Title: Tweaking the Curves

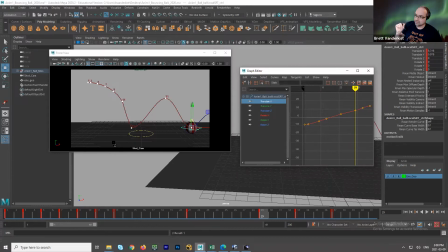491s
If the ball is going the same speed, let's say you're just like a car on the highway going 80 kilometers an hour, no change, then what you would see in the graph is a straight line going from the left side of screen to the right side of screen.
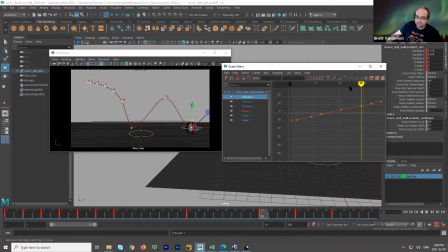506s
If you look at my graph, if I just look from that first bounce from frame 1 to 13, would you call that a straight line? Kind of a straight line, right?
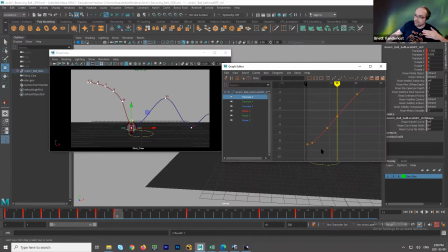522s
So there are parts of it that need to be adjusted, because again, what the Maya does is it tends to join curves with through points, so they get a bell curve. But we really want no sense of speeding up or slowing down going this way. The worst thing to do would be to have this thing slow down in the air, because it would feel like something was pushing against it.
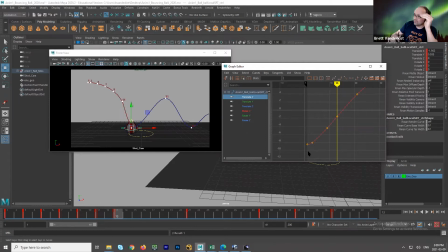541s
So if it slows down in midair, it then would feel like when people walk down the aisle at a wedding and they like start, stop, start, stop, right? It should just be constant, right? So just going at a certain speed. So the line can help you kind of track your eye,
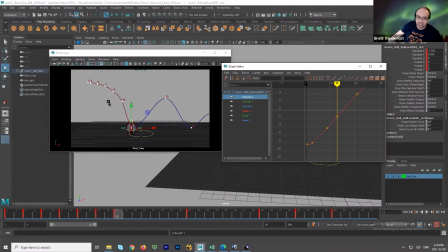557s
because I'm just guessing where these go, but I didn't really pay attention to this very much. The graph is telling me it's not a straight line. So one way I can fix that is I can grab the curve by clicking on it, and I can tell Maya, instead of using the auto tangents, to put it into straight lines.
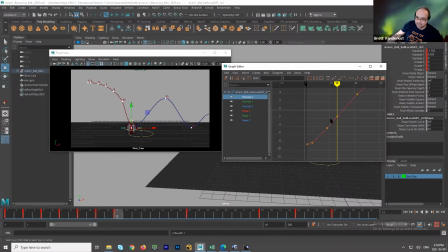576s
And then I can see that these straight lines, I can see, yeah, what I need to do is go here and delete these in between points. And then I could go back to where they were and hit S and S and here, right?
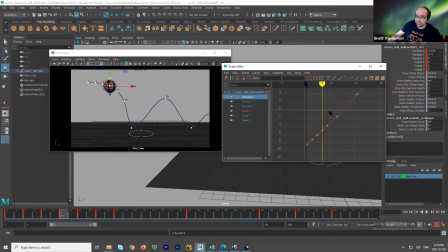593s
And there every 2 frames. I could lock those positions in. So now I know that's moving on a very nice straight line. And you can see how that's evened out the spacing going left to right. So I let the computer do the work here because the computer is very good at dividing stuff into straight lines if you want it to.
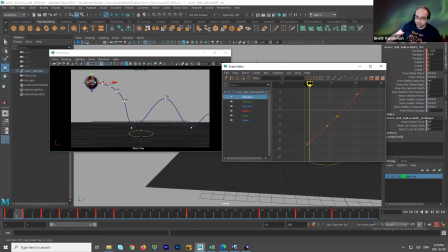611s
So all that I had to do was just look at where I start and where I hit the ground, right over here. And I deleted all the in-between points and then put everything into linear. So it's just going to go straight lines from point to point.
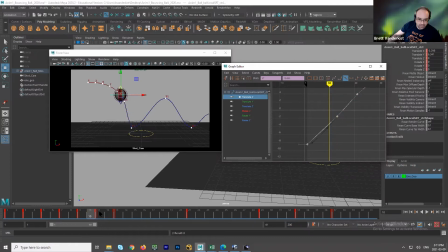629s
And then I can go back every 2 frames and I can put the keys back by just hitting S, S, S, S. So now I have everything nice and evenly spaced. For the rest of the animation, it's not looking perfectly straight.
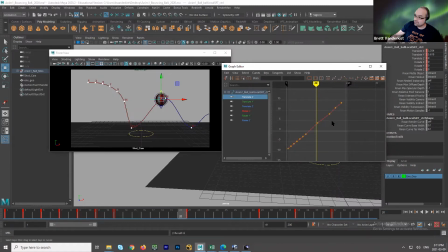649s
There's some kinks in the curve. So I have to go back and fix that later. But I'm just going to start with the one bounce just for now.
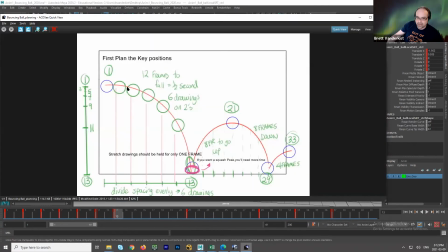654s
I just want to get this working just to show everybody how that works. I showed one method where I put in a lot of points and then bounce up over here. I'm going to show another method to do the other bounce that involves fewer points.
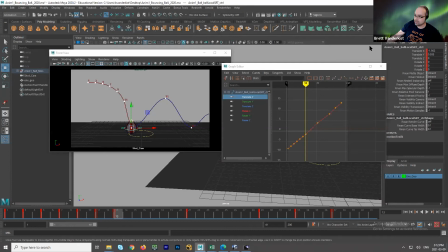668s
So you can see there's 2 ways to work, and they both have advantages and disadvantages. So if I look over here at this curve, right, and this one, they're very different. So one of the problems is that what should happen is very quickly,
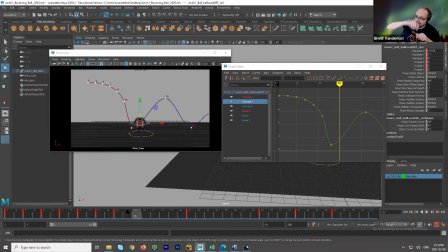686s
right, I should be going up really high, right? The first couple of frames, I should be bouncing up halfway. But if I had to hit S here, if I could just go like 2 frames later, this should be the halfway point. It's nowhere near as close. So the problem is that we're not lifting up fast enough.
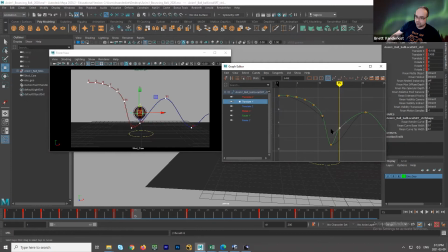705s
Okay. Now, in the previous method, what we were doing is we were putting in points, a lot of points to get control. Another way to do that is instead of using points is to work with the curves. So if you've ever used software like Adobe Illustrator or vector software like Flash or Adobe Animate,
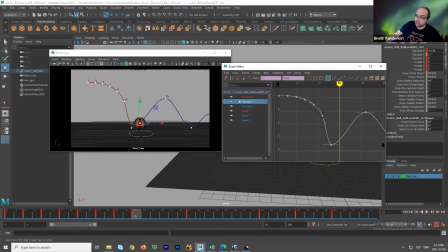724s
we can use the same kind of tools in the graph editor to change the way you connect the dots. Okay.